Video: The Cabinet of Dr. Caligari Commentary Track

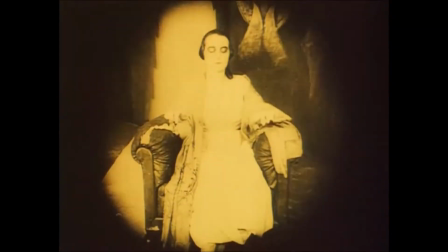[4:11]
When they were robbed of their subversive storyline, Meyer and Janowitz found other ways to still carry out their subversive intentions with the added scene.
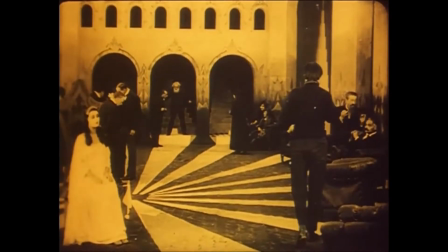[4:20]
Look at the floor. Now, tell me, does any floor in real life actually look like the floor here?
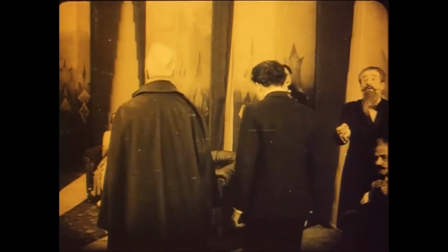[4:28]
The story writers brought in set designers Herman Worm,
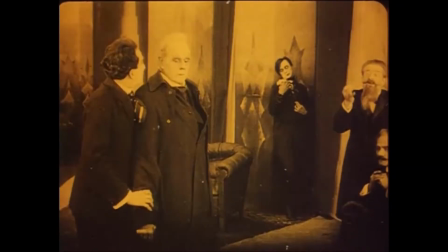[4:32]
Walter Rowe-Rigg, and Walter Ryman on the film to make the set look as unreal as possible.
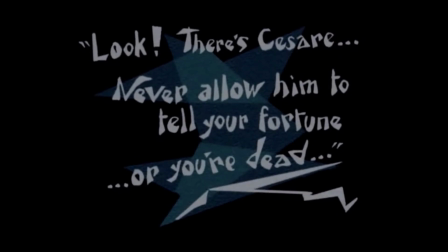[4:38]
By continuing the distorted scenery through the ending, they managed to dismantle the authority friendly messages sent by Weenie's adapted storyline.
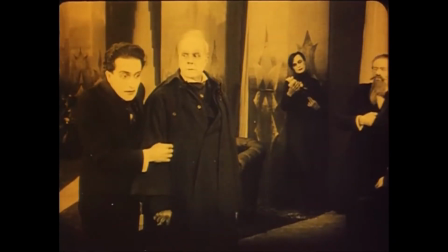[4:48]
Furthermore, they continue to use the frame shape as they have done before. When they flash Cesare from Francis' perspective,
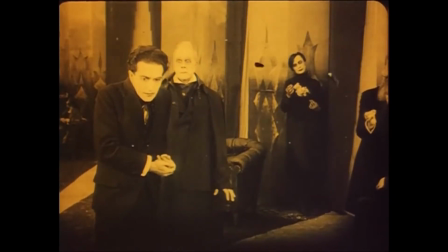[4:56]
they make him look like he is in the coffin again by a way of using the set and a vertical shot.
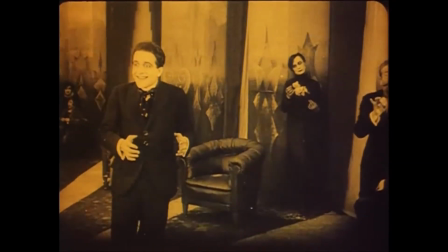[5:04]
This reminds viewers, likely subconsciously, of the way that he was used previously by Dr. Caligari.
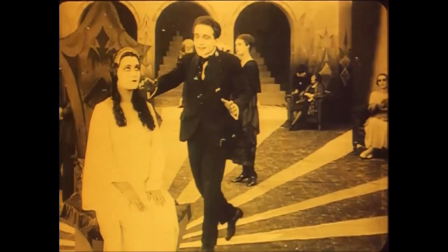[5:10]
That is, as an unthinking slave, everything that happens to Cesare does not happen because Cesare willed it too,
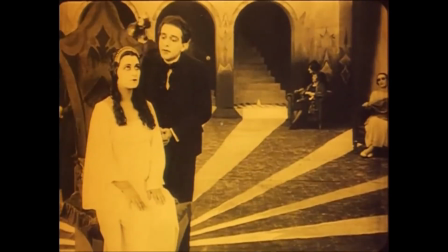[5:17]
but rather because Caligari orders him to do it. In other words, he is the perfect, unthinking,
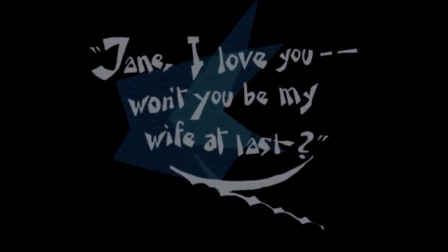[5:24]
submissive German soldier who is harmed or killed as a result of someone else forcing him to fight rather than choosing to fight.
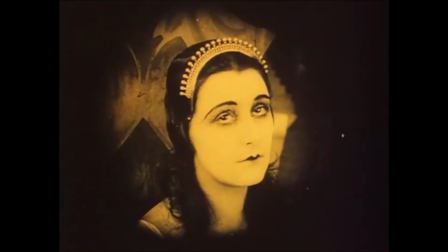[5:32]
Although this frame is not nearly as direct in its defiance of the new ending as the fore,
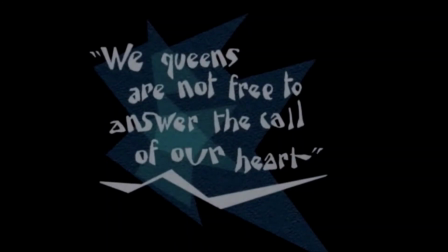[5:36]
it is enough to remind us the horrors of the story that we have heard, and to tell us that everything is not all right. Another intriguing choice in this final scene, which continues from the rest of the movie, is the choice to frame some shots within a circle.
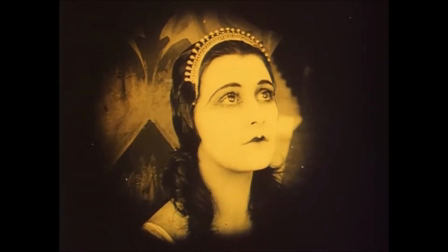[5:52]
We see this most of all with Jane in this final scene as Frances attempts to woo her again.
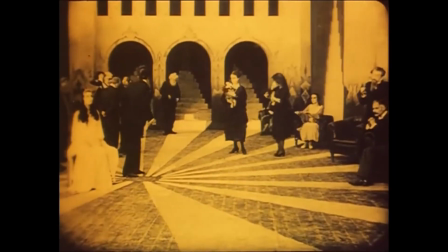[5:59]
In this instance, it might be safe to say that we are viewing Jane through Frances's perspective.
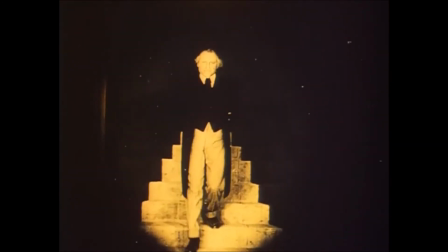[6:04]
The film closes its frame onto her with the camera angled at her from a view similar to that of Francis. However, showing characters from the perspective of another is not all that happens right here.
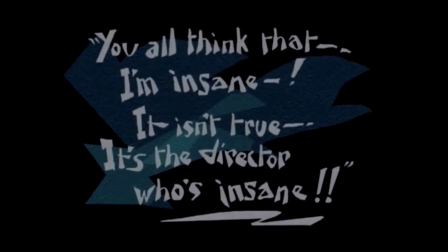[6:17]
In these instances where the frame takes the shape of a circle, we see that the film is nearly always focusing on the face of one specific character. Thus, we can take frames shaped of circles as clear indicators to focus on the emotion of the character centered in the frame,
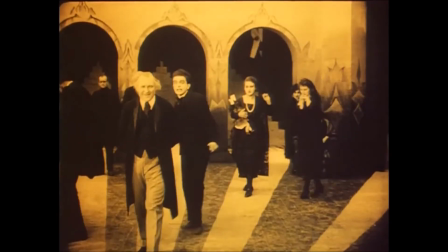[6:32]
as well as consider if we are looking at the person through the eyes of another.
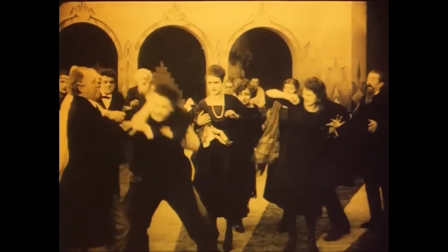[6:38]
Lastly, take a look at the scene in which the doctors, attendants, and the director attempt to secure Francis into a straitjacket.
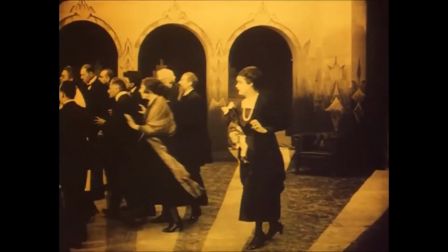[6:46]
The resistance Francis puts forth might be considered by many to just be natural plot development,
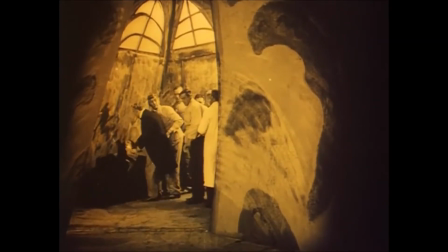[6:53]
but if we take Francis as the citizen and the asylum staff as the authority, we can see the attack on authority once again brought to the forefront of the film.
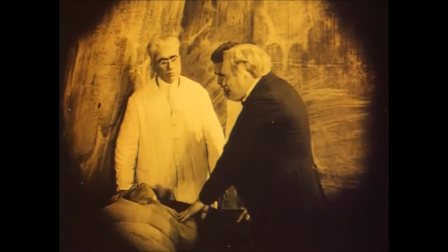[7:03]
Unintentionally, Weenie has contributed to the messages my own units want
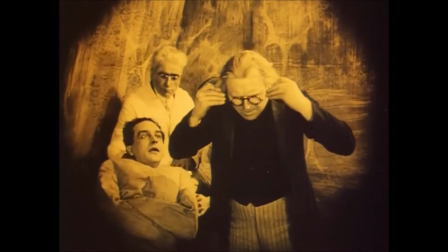[7:08]
to send by having Francis fight his suppression instead of choosing to let the director cure him.
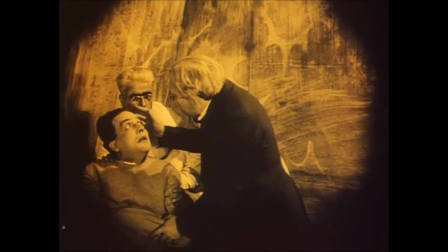[7:14]
With these messages that keep portraying Dr. Caligari's character negatively, we view Dr. Caligari's final line,
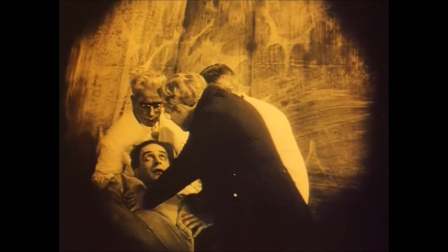[7:21]
now I know how to cure him, with a lot more skepticism than we would without seeing the continued distortion or fight.
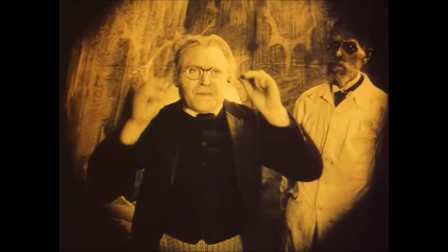[7:31]
There is undoubtedly more parts of these scenes that I did not unpack, and you may disagree with some things that I have said.
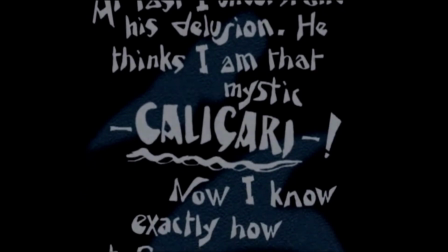[7:38]
So, leave your comments below and I will respond to them as I have time. Otherwise, keep watching, analyzing, and enjoying movies.
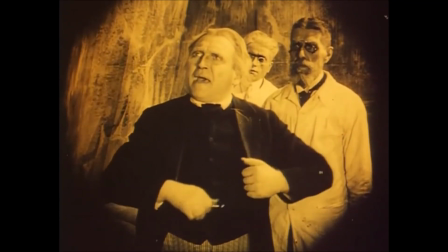[7:48]
Peace out.